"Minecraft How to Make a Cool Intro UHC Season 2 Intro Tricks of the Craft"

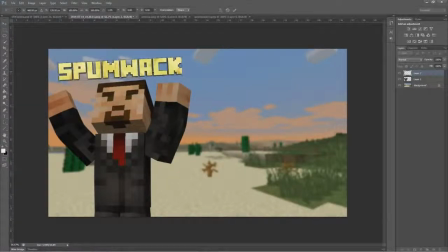Rotate it just a little bit to put some personality into... Actually, let's rotate it on this side. There we go. There we go. That definitely looks like it fills up a little more of the screen. Shame we can't see the sun, but, you know, you can mess with that type of thing in your own video. So now we've basically got all 3 elements we need. We wouldn't need the 4th element like in this one, except we've only got one person.
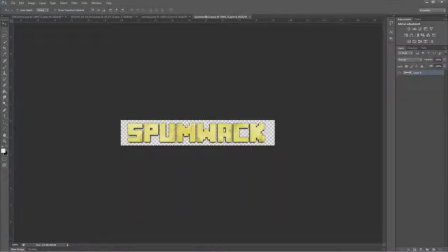You can tell that's one name, the people, and then 2 names. So in this one, we're going to export these one at a time.
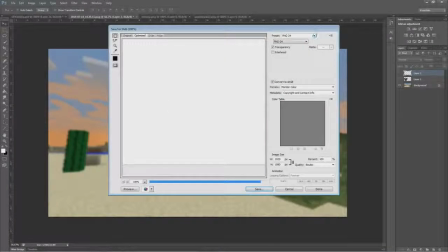So we'll start by this one. Exporting it as a JPEG is fine because of the background.
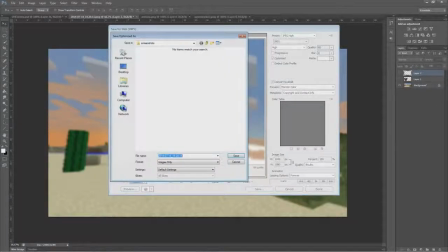We do not need the massive file size that this is going to give us. So JPEG high for the quality. We're going to throw this back into, oh, I don't know, ZZ Media. Oops, not raw footage. Throw this into ZZ Media with the other one, and we're going to call this, I don't know, Tricks of the Craft 1.
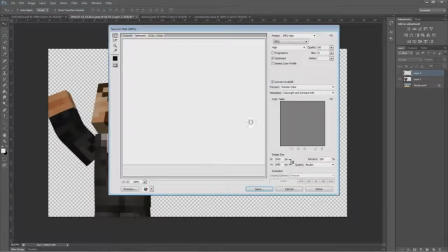Because I didn't have a folder for this. Now we're going to save the character as a separate file. He has to be a PNG so that we can see the alpha back here.
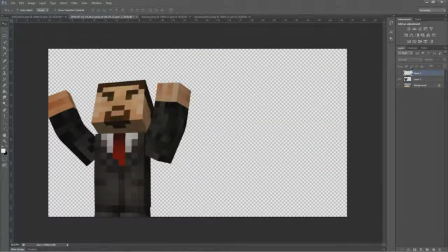You can see it's dotted now. We're going to do Tricks of the Craft 2. And lastly, for the name, we're going to save this as Tricks of Craft 3.
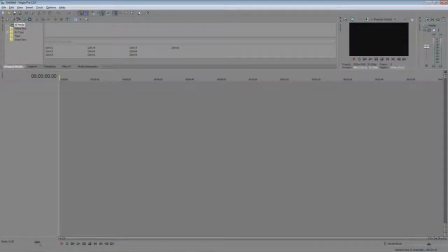Load up all our files. Now it's back into Vegas we go. We have to pop open that folder.
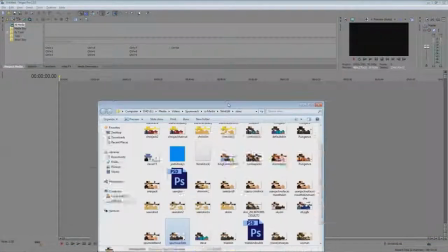If I can find it. Here we go.
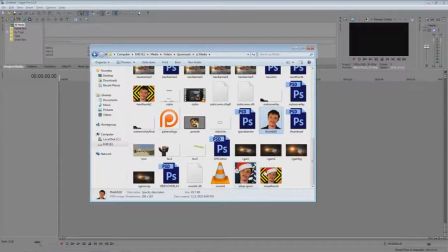ZZ Media, TOC is, here we go, 1, 2, and 3. Let's go ahead and drop those in Vegas. I can't do that yet. They're quite small. You notice if I drop them in, they're so tiny.
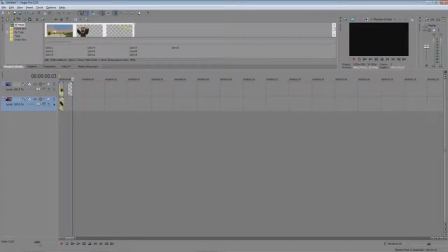They take up a fraction of a second each. That's just my my Vegas settings from the last science video I did. So let's make them all a little bit longer here. Let's just do it the lazy way.
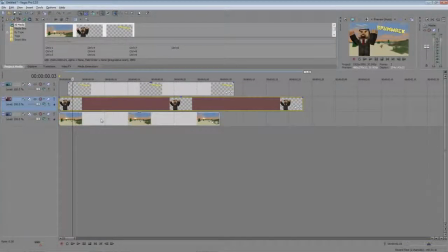And we're going to mix these layers so that they all go in the correct order.
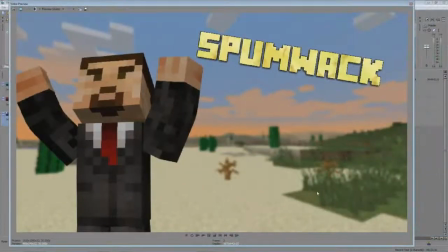So we've got the background on bottom. Notice as we full screen it, it's sort of blurry back there, but it's not blurry.
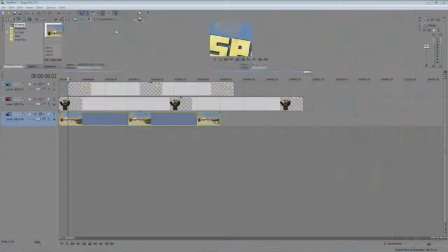It's nice and crispy front in the foreground there.
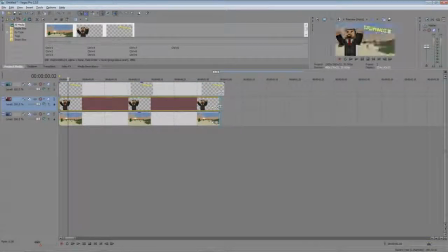And all we have to do now is give this a little bit of crop animations to give it a little bit of style.
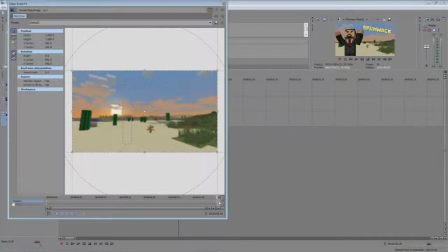So for the background, we're going to make it go slowly zoom in over the course of the clip.
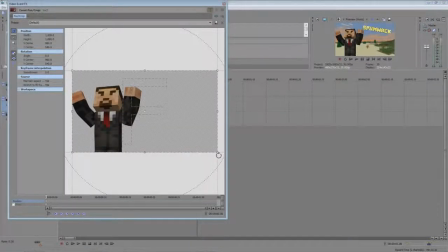For the character, we're going to do the same thing. We're going to have it slowly zoom in. This is a keyframe at the end of the clip. Zoom in and a little more to the right. Give a little more personality there. And the text, we're going to do the same thing. It's going to zoom in, except we're also going to rotate it just a little bit.
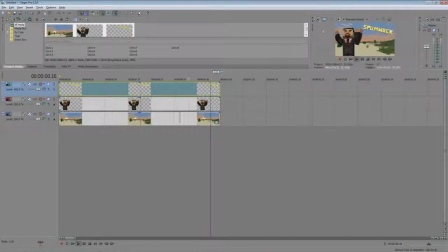So now when we watch this thing from the beginning, well, it goes really fast. Woo! So, we should probably drag this open and then drag... 6 seconds is even too far. Let's say 3 seconds is probably sufficient. That's probably good.
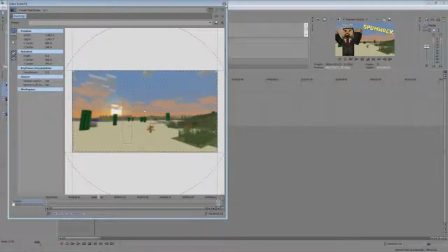And then recrop, we have to drag our keyframes all the way back out. And this will just make that animation go much slower.
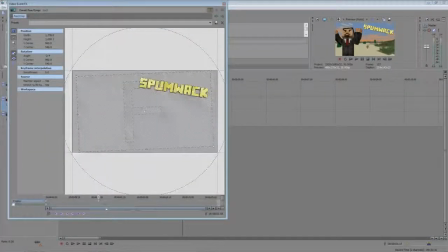Keyframe out, and keyframe out. There we go.
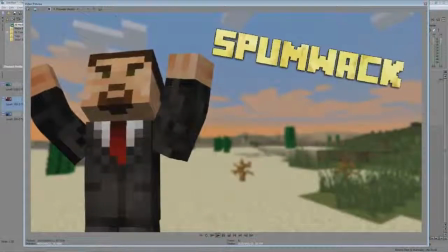And now we get that slow rising look that we have to this entire thing.
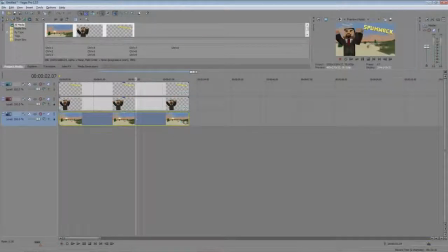So that's basically the gist of what I did for the portion with the characters. You can tell I took a little bit of liberties in some areas. If I wanted to include some ground in the foreground, I made sure to do that here.
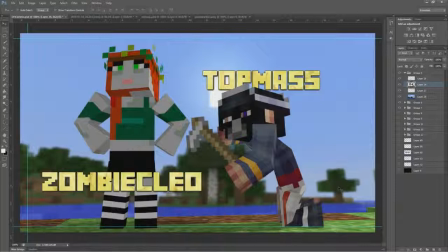You can tell I also just loaded up a different Minecraft rig file that I downloaded from someone.
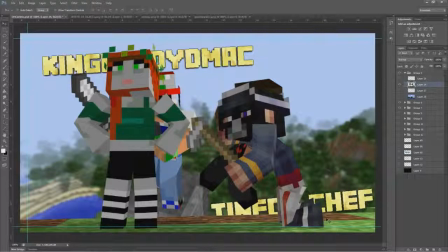I can't remember. They're really old, honestly. I don't think the people who made these rigs that I used even upload anymore. Actually, no, I used Mineways for this. I forgot. Anyways, you can see I just included some blocks in the...
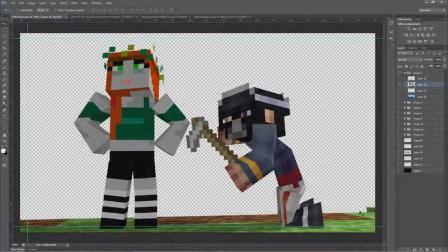Let's get rid of those. I just included some blocks in the foreground here so that they wouldn't be blurry like the rest of it.
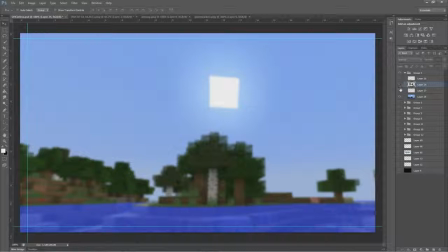But if you get rid of that foreground, you can see it's really just all water. There was no actual ground there. That was just all included in Blender.
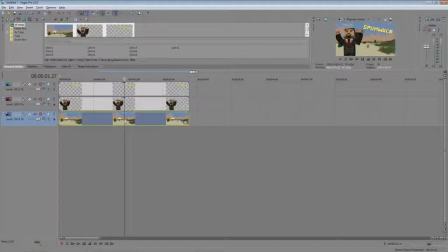So other than that, I really just added the music to it. I think that's fairly self-explanatory. It just sort of comes with knowing what music you can and cannot use. I happen to know that Approaching Nirvana likes their stuff, and I figured I wanted a nice rising tone to be the background music for this.
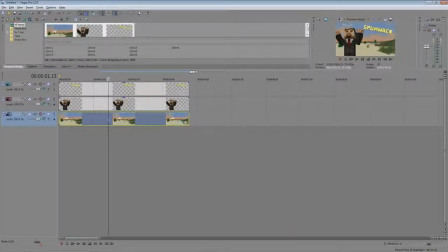Something that really sounded scary and had that Inception-sounding bwah sound. Although I will say, actually, let me load up that song real quick.
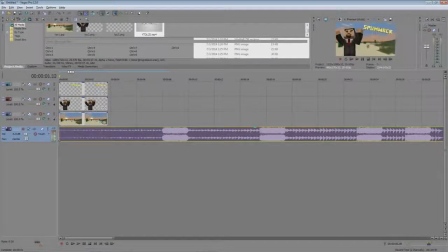So I've dropped the Approaching Nirvana song here in the track, as you can see. It's fairly simple to choose when you want to switch to a particular moment like this.
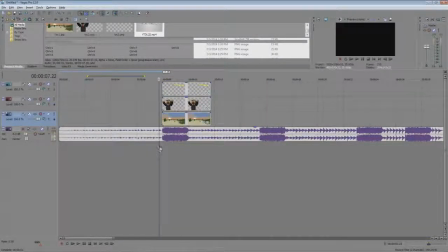That's when something big is about to hit.